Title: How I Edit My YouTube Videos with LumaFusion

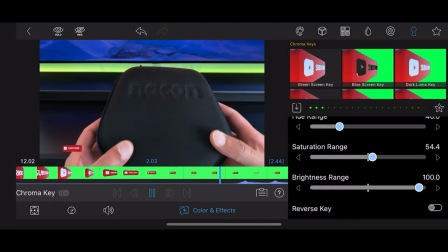[7:58]
it looks a bit better you've not got as much of these this is the shadowing around the edges of
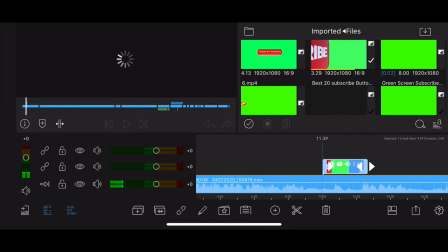[8:02]
whatever the so um the the actual input is the
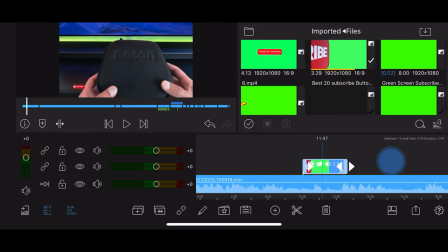[8:08]
item that you're you're overlaying so this one obviously it had the little green screen um subscribe button over the top coming across further so
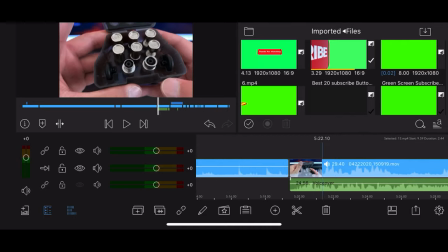[8:18]
at this point i believe i actually messed up in the video when i originally filmed it um and what i did was i recorded a little voiceover
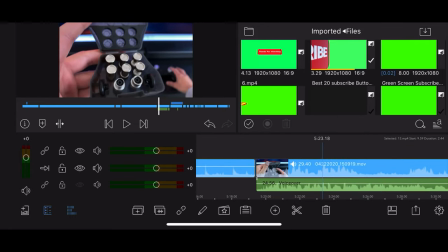[8:25]
over the top of it and basically when when you're doing the voiceover you literally just hit start and what i'll do is from whichever point you
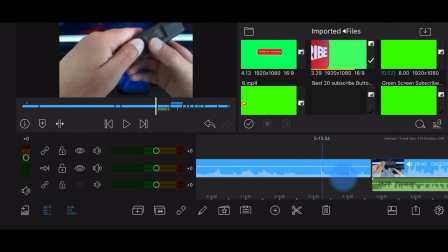[8:32]
you want to start recording it will give you a little timer and it will kind of phase in and then so you can hear what you were saying previously
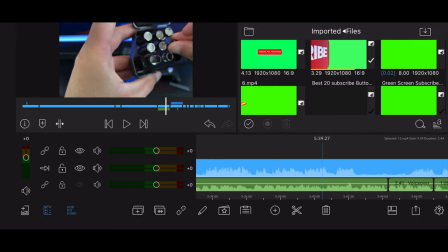[8:39]
and then you can continue that once you actually get to this stage so that's another function of this that the voiceovers are very simple
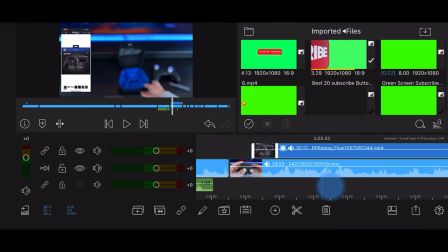[8:47]
um this one's also got a little uh looks like a little video um because it was shot in on on the iphone obviously it's going to be in portrait mode and i didn't really want to take up the whole screen so i literally just overlaid it onto the left hand side once again
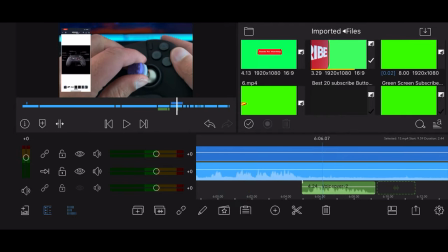[9:03]
that's that's a pretty simple thing uh and this one's also got a little voice over in that tiny little section there as well so it gives
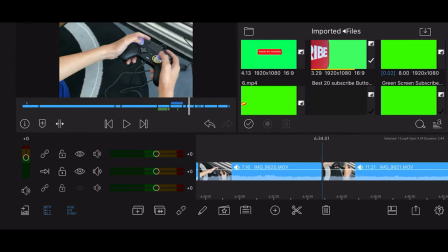[9:10]
you the ability to obviously shoot in one take so most of this video would have been shot in either single take or multiple takes but back to
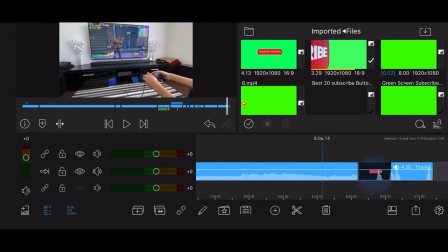[9:18]
back um if you do make any mistakes obviously it gives you the option to actually just come um come in and make make a few amendments if you missed something or if you've forgotten to actually put something in you can literally just add in some of these clips and just do a little
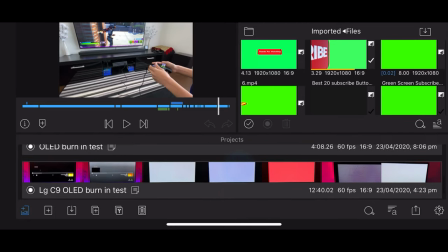[9:36]
voice over the top. So that was that one. Coming on to the next one, this one's going to be a pretty simple one I believe.
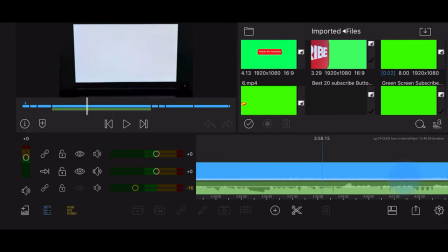[9:43]
If I just come down to here, I think the only thing that I actually did on this was I literally just added in a little bit of a soundtrack to the background.
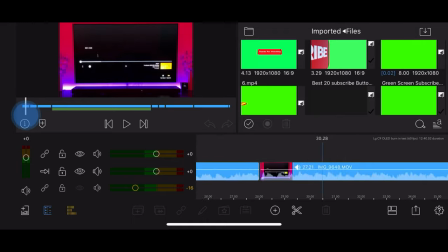[9:54]
yeah so that's that's literally just a soundtrack to the background this one if i come right back to start once again it's got a little subscribe button over
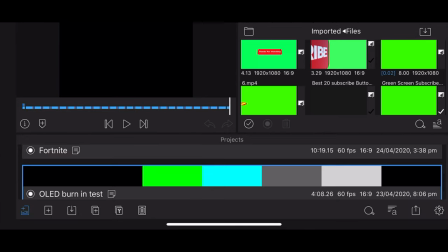[10:02]
the top so relatively simple uh ola burning test this is going to be very simple i mean this is literally just the only difference with
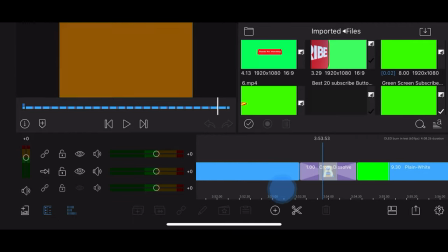[10:10]
this one was the fact that it was one of the first ones where i actually started using the transitions generally when i'm doing uh videos on luma fusion i don't actually use transitions that much because it almost looks too iMovie-esque in terms of the
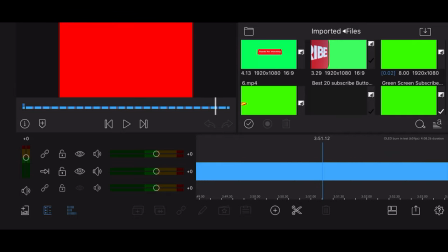[10:27]
old style iMovie effects that you used to get where every single scene as soon as you paste it in would automatically have a cross dissolve
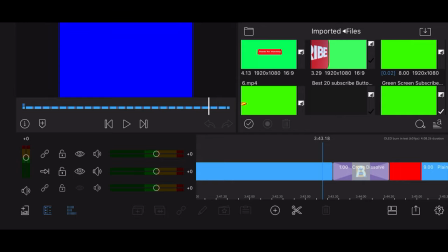[10:35]
on it but obviously for this what it was actually doing in terms of the colour test it does help just to try and break it up and rather than just that that sharp switch between one color to another so for this particular one
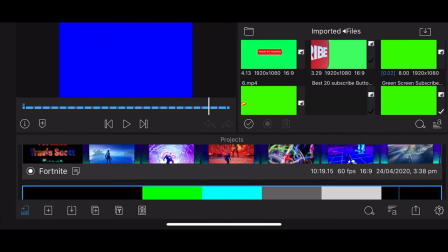[10:49]
i found it to be useful so i did paste it in this one
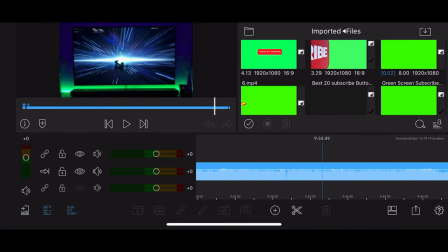[10:54]
the travis got fortnight one um same same thing again this has
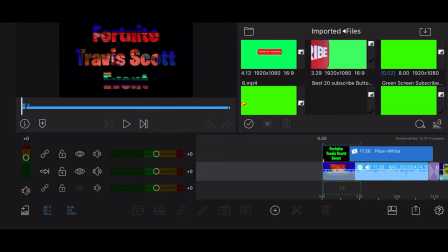[10:59]
got a little bit of a different type of um main uh intro and this is just a reverse uh green screen key so with this um in order to do this what you do is you
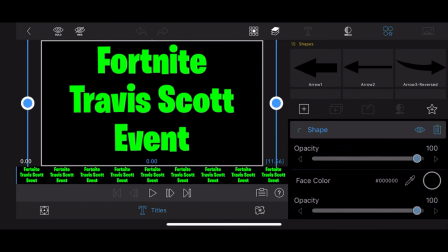[11:12]
you paste in whatever text you've got so that's that's the text layer you then paste a shape layer over the top of it and do it whatever color you want
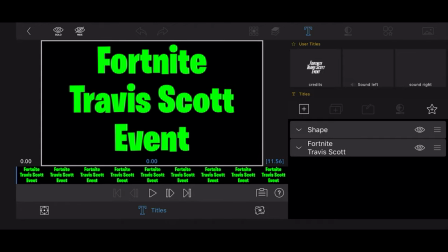[11:20]
the background to be so in this case it's black because i wanted a black background
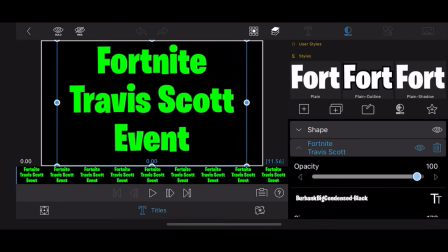[11:25]
with the fortnite layer what you're then doing is if i come across to color effects
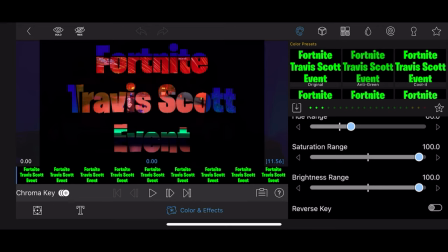[11:31]
you're reverse you're reverse keying um in
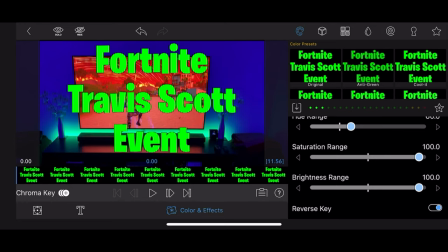[11:37]
order to rather than having the green text showing you're showing everything but the green text
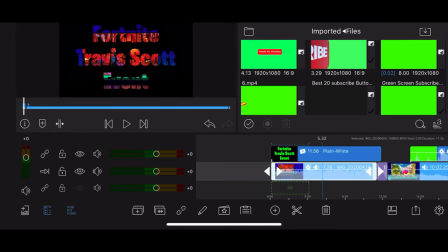[11:42]
and because this layer is on top of this layer it's basically cutting out whatever text there was and it's showing you the layer behind and what i did with this particular clip was i just zoomed in a little if i remember correctly